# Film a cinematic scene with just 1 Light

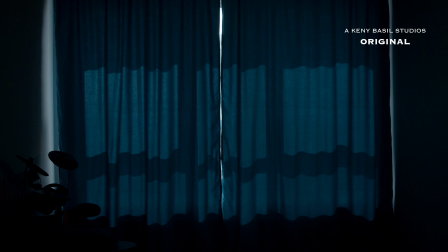So first of all, one thing I did was I was able to close all the windows. I was like, okay, since she's gonna be rolling this,
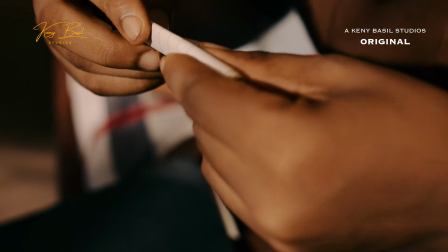I will put her in a space that actually keeps her a little bit on the lights and a little bit in the dark, because that's what the scene is all about.
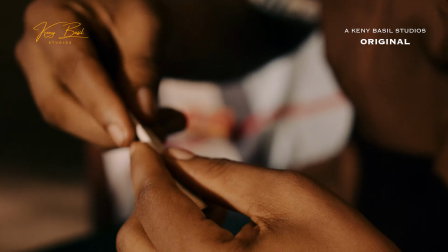It has to have a mood. So one thing you also need to be aiming for when you're lighting a scene is that you're going to actually be looking at what exactly tells the story the more, because the director is telling a story. As a DP, you're also telling a story, so everybody is aligning under one particular script to bring the story to reality. So because if I've seen a movie and I don't think, no, this story is not good, I wouldn't want to see your creative work.
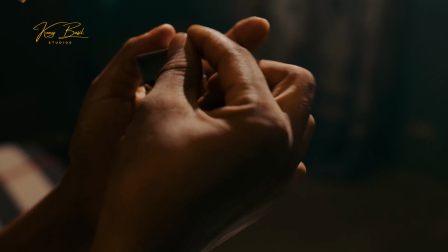So we're all telling the story. So I had to put the girl in the scene, in the settings where I have this light coming all the way from the window.
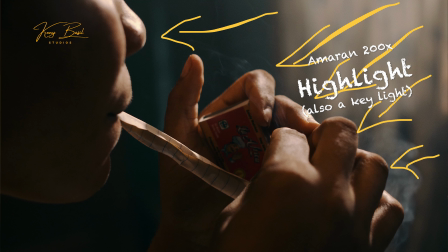So if you look carefully, there's a window just right in front of her here, and then the window is kind of giving the light. And then I never mind to I didn't mind having dark shadows, because dark shadows sometimes also tell the story, you know. So it was just the light striking the front of it, no diffusion, nothing. I just wanted it to be that strong. So another thing again that also contributes to your storytelling is actually the costumes.
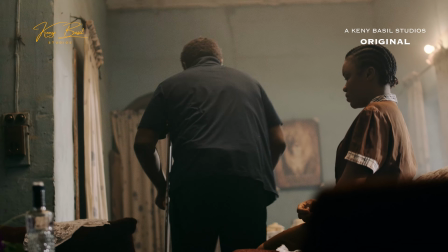She was wearing a brown cloth that has the check stuff in the front of it like this.
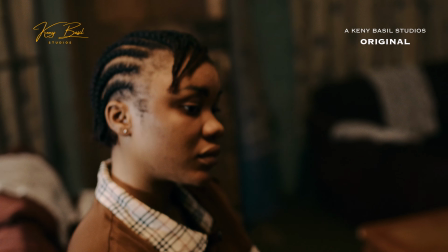So this is actually because I wanted everything around her to absorb light instead of bounce light back. Because here we're looking at a girl that is just going through a lot in her mind. She's just trying to take a space out to chill.
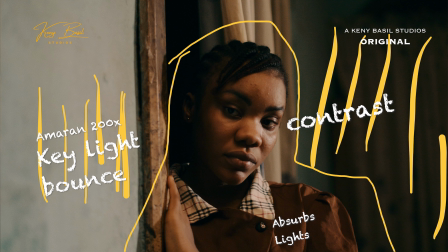So the clothes she was wearing was supposed to absorb the light, so I had to give her a brown because I just wanted to be like against what other color is around the space. Just like I said, I'm an indie filmmaker, so sometimes I do costuming myself. I have to look for color palettes. Okay, this is what I want for the costumes and all those things. Then another powerful part of this light design is also set. For it, I'll give you an instance. If your set have a wall, if you're shooting in a space where the wall is kind of reflective, a little bit reflective, you don't want to do that. The reason is because once the light is bouncing on the wall, the light is going to just be everywhere, and the idea of lighting is to control the light. So if you cannot control the light, that's where you have a problem. You must always make sure all the light in your space is being like managed properly. That's why I tell you, when you come into a space you want to light, shut the whole windows off, see extremely darkness, then start opening look for anything that the director says, or if you're the director,
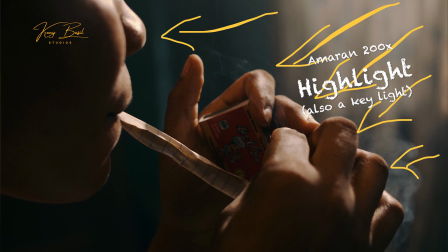maybe you consider placing your actors in a place where they can be able to access the natural light that is coming. If you look at the window, is quite open, and it was a daylight, proper daylight, and the sun was coming in through the window. But I didn't actually base on the sun. What I did was I had to put another light there, so the light's now coming in.
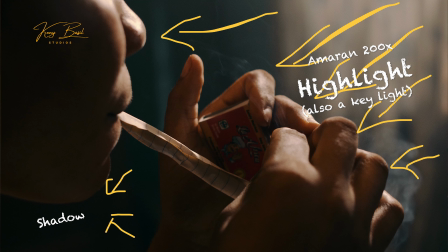It feels like as if the sun is just filling up the space, but it's just one.
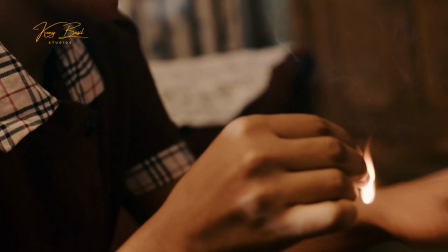This whole scene was shot. It was one light. Just one, and I will dispose the rest.
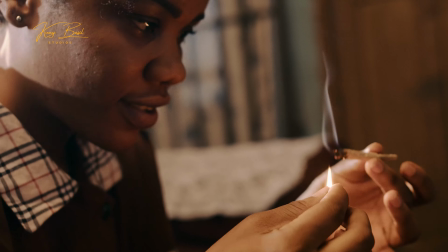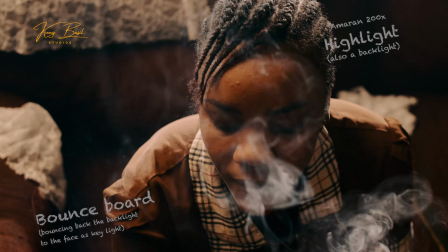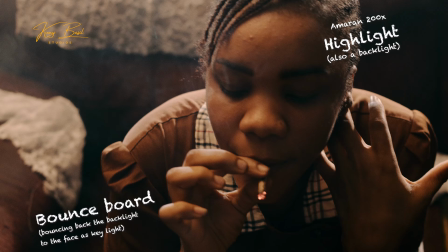I don't feel anything. Maybe 3 more, and I'll feel something.
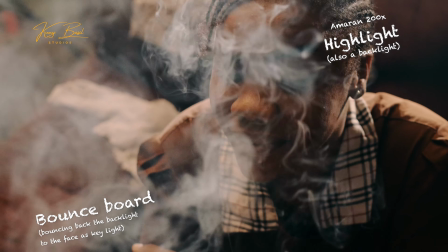But how can something be so delicate yet induce unimaginable peace and solemnity?
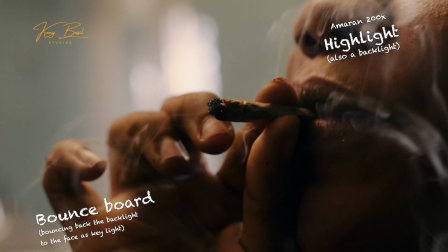All the pieces clutched up together like there was never a crack in my heart.
So yeah, the film is right here on the channel. The full movie is out, so you can go ahead and watch it. It's just a 7-minute short film, but it has a lot to tell. This is just a random talk about how the scene was lit. And if you have any question, please leave a comment below. And also, if you haven't subscribed, please subscribe so I can make more videos. Personally, I've shot the film by myself from start to finish, but we'll talk about that in the next episode.